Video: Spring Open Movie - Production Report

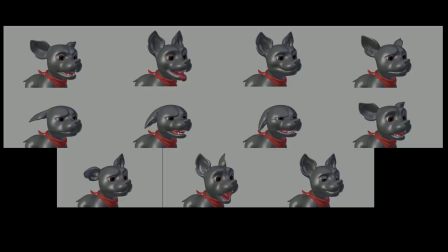[47:12]
So that's really important to have a consistency, and all the shots, they will look the same, and it's not going to be a bunch of different
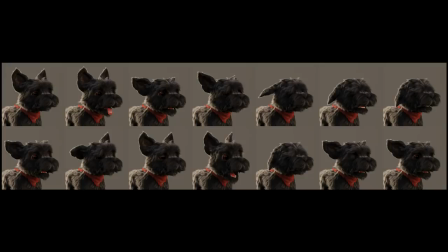[47:19]
representation of the animator or of the different animators. So later we did the fur version of like render with fur and everything, and yeah, this is a constant improving process, because every time that we find a new
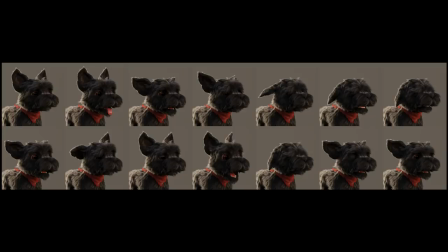[47:40]
expression that is good and we like it and we agree, we put it in the library.
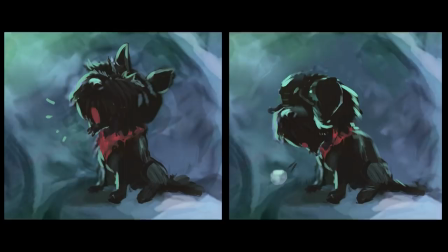[47:45]
So it's like a ongoing and bigger library every time during all the process, basically. Well, as Julian said before, Autumn also made an evolution in the role that he had in the story.
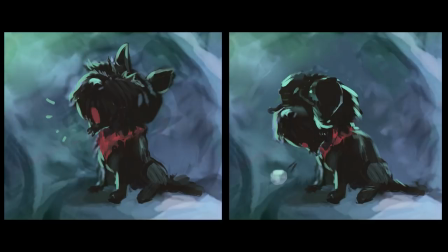[48:04]
Beginning, he was a master of spring, but we encountered, since the early the storyboards and layouts, some problems with he being a bit annoying,
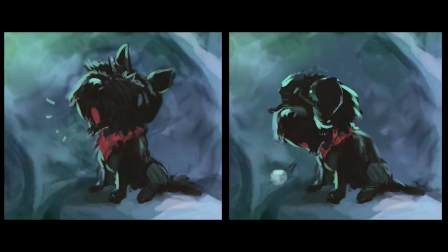[48:22]
because we don't have any dialogue, so we don't have fingers, we don't have hands, we didn't have eyes. So he had to kind of guide the spring during the first part of the movie, and it was really difficult to do that. So we decided to make change in his personality. We decided to take away the extra intelligence we gave him. We make him dumber. And we make him a dog, that he is going to do dog things. He's going to fetch on a stick, pee in a tree, or stuff that dogs do. So I would like to show a example of how Autumn was before. And you can see how he's all the time
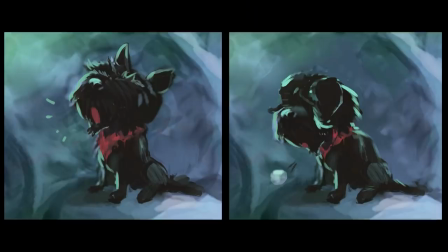[49:06]
barking or making noises, and it's something that was really distracting and something that we were not looking for.
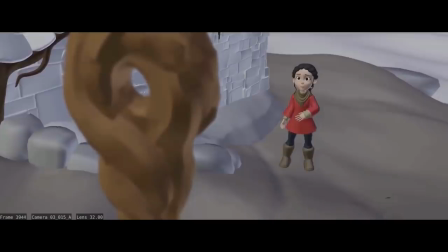[49:15]
So as you can see, it's awesome animated.
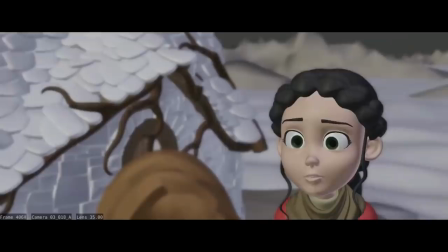[49:20]
Spring sliding. There's no sound. Oh, well, supposed to be barking all the time, saying like, wow, come here.
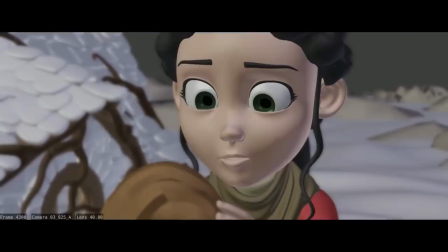[49:28]
And later it's, oh, look at this stuff. And later he's like, wow, let's go.
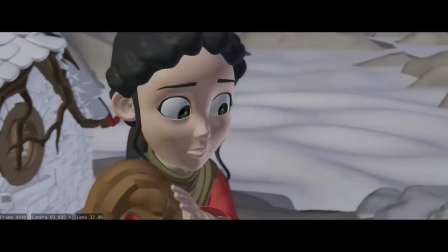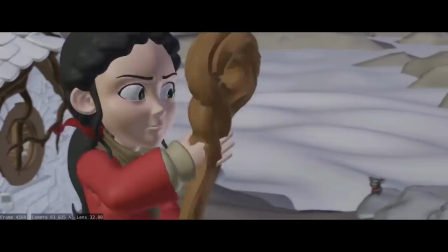[49:40]
Wow, let's go. So, yeah, it's totally something that we didn't want, and that because
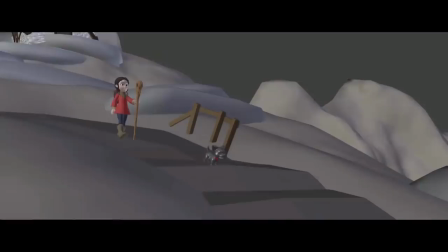[49:46]
we end up having a lot of barking, and it was really distracting.
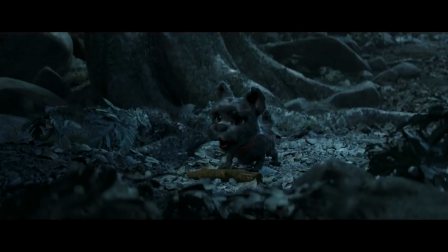[49:54]
So, we had to, during all the process that we knew already how Autumn it was going to be a dog, we decided to tackle all the body mechanics and how he is going to move and define an animation style. So it was something that it was kind of clear since the beginning. He was going to be a dog. He was going to act like a dog. He was not going to stand up. He was not going to be doing pointing. He was not going to talk. So he's a dog. So in the range of, and we decided to, being in the range of, like Hjalti said the other day, in the reality, we try to bleed it out in more stylish possible way, because also maybe being so realistic, it was a bit boring. So we decided to, again, more anatomy.
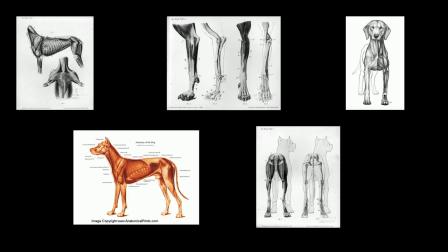[50:51]
Check how muscle works, how joints work. We took a lot of information and big library to define how a real dog do the things,
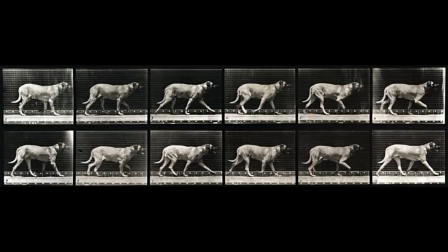[51:03]
and later be able to stylize it as we wanted.